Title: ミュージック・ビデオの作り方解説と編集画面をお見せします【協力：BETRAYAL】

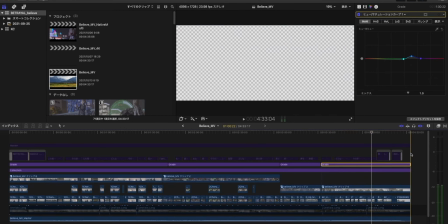こういう感じねはいでここの段は何をしてるかっていうと
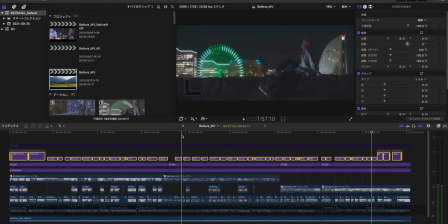テキストを入れてますはい歌詞をね入れてます
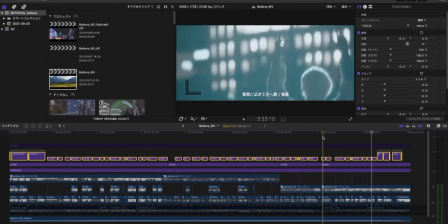はい
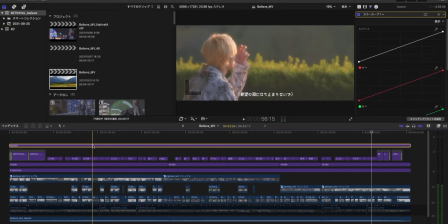っていう感じで最後このマスターっていう調整レイヤーがあるんですけどこの調整レイヤーで何をしてるかっていうと
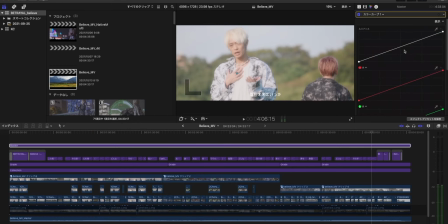カラーカーブ最終的には書きませんでした最初書いてたんですけど書かないことにしましたでもう一個フィルムグレインをアマウント10で乗っけてますこのリアリスティックグレインってやつねほぼ分かんないほぼ分かんないと思います
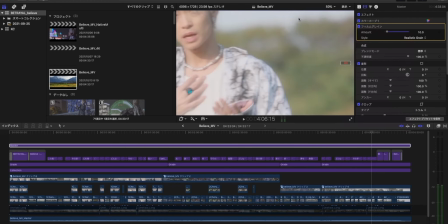でも100%表示とかにすると多分分かってくるんじゃないかな
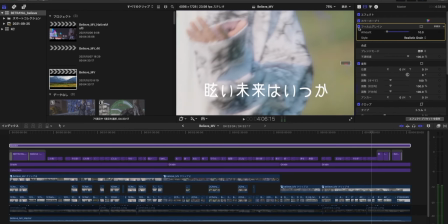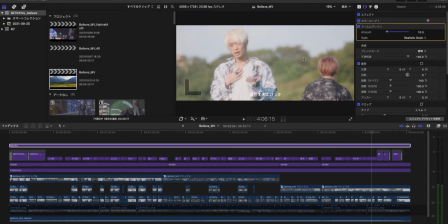ほんと若干乗るんですよほんと若干乗せてます今回は絵を割と綺麗めに見せたかったのででも若干ですね全体的なルックを統一したいという意味合いで
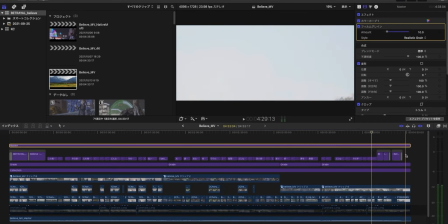共通項としてフィルムグレインを入れてる僕の中ではこのテキストテキストよりも上に
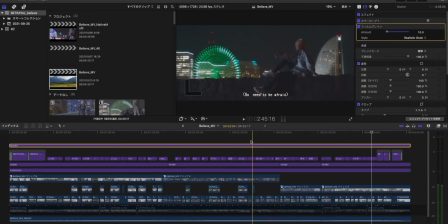そういうグレインを入れることで統一感を持たせたいな
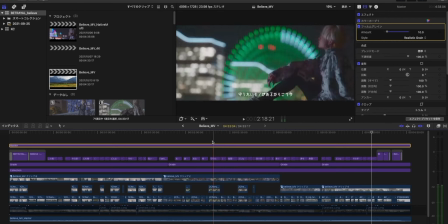なんかこの文字が浮くの嫌だからっていうイメージですねそういう感じで撮っていきます編集しましたこんな感じですね何分喋ってんの今
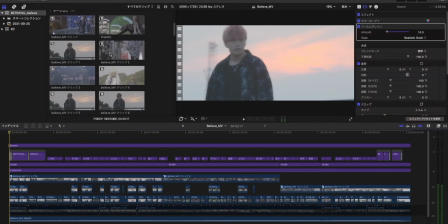もう結構喋ってんねということでやっていったという感じです
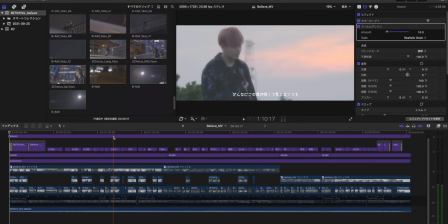ここで全部流すっていうことはさすがにちょっとしたくないので
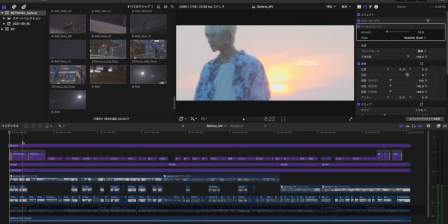公開されたミュージックビデオをぜひ見ていただきたい
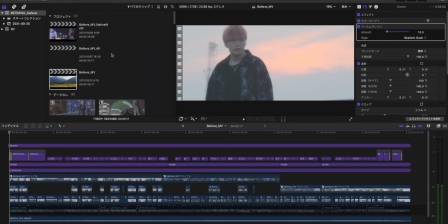最終的にYouTubeに公開することが前提だったのでこういう風にBelieve MV4Kっていうのがあるんですけど
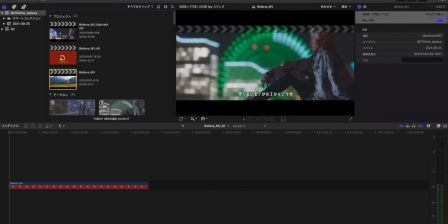ここ別のマスターが入ってたんですがここのマスターを一度コマンドエンターで
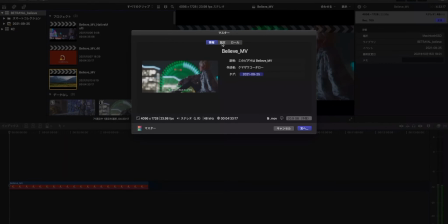マスターを出しますでプロレズ422HQでネイティブの画質で書き出して
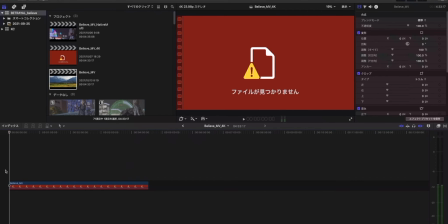でそれをここに放り込みますでここのプロジェクトがどうなってるかっていうとこっちだねごめんなさいねこれが4096×2160の24コマなんですよ
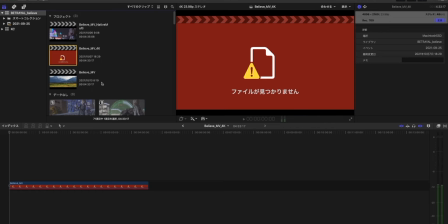YouTubeに公開した時にこっちのワイドスコープのまま公開するとパソコンで見るとき上下に帯がつかないんですよねそれはそれでいいんだけどYouTube基本的に16対9あるいは17対9ぐらいで
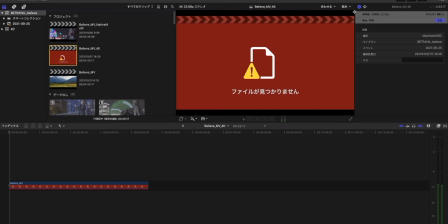見るのがほとんどだと思うのでそっちのフォーマットにし直して
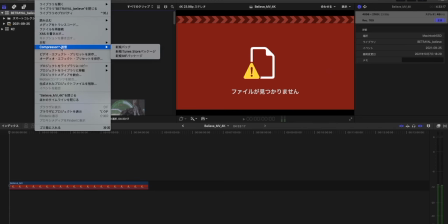最終的にはここからコンプレッサーへ送信
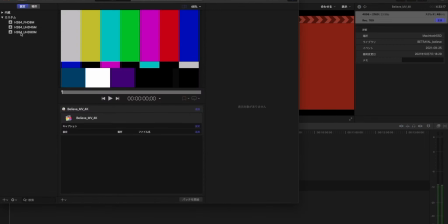出るかなコンプレッサーが出るでしょそしたらいつも僕が使ってるやつがあるんですけど
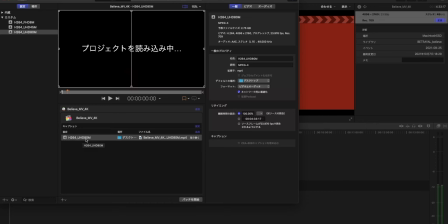このH264で圧縮してUltra HDの80メガで書き出してます
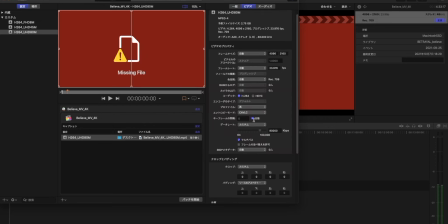えーとまあここね肝難なここかなデータレートはカスタムでまあいわゆる8万キロBPSで書き出してますでマルチパスはオン動きがかなりあるのでマルチパス要はその2パスエンコーディングみたいなことですよ
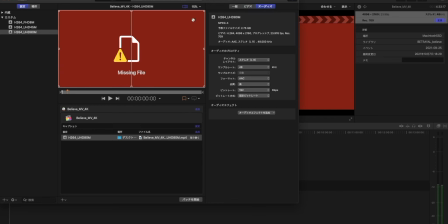をしているという感じですねはい今回はこれエンコードしませんけど
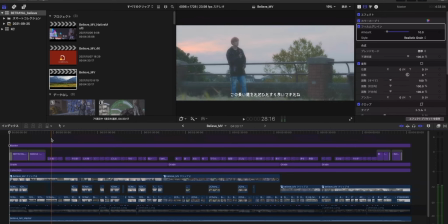という感じで作っていきましたはいで結構ね60個まで撮っていて
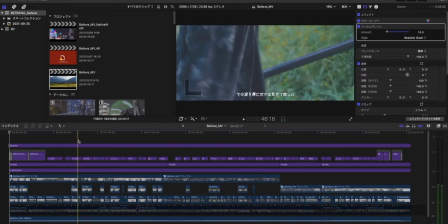こういったBロールのシーン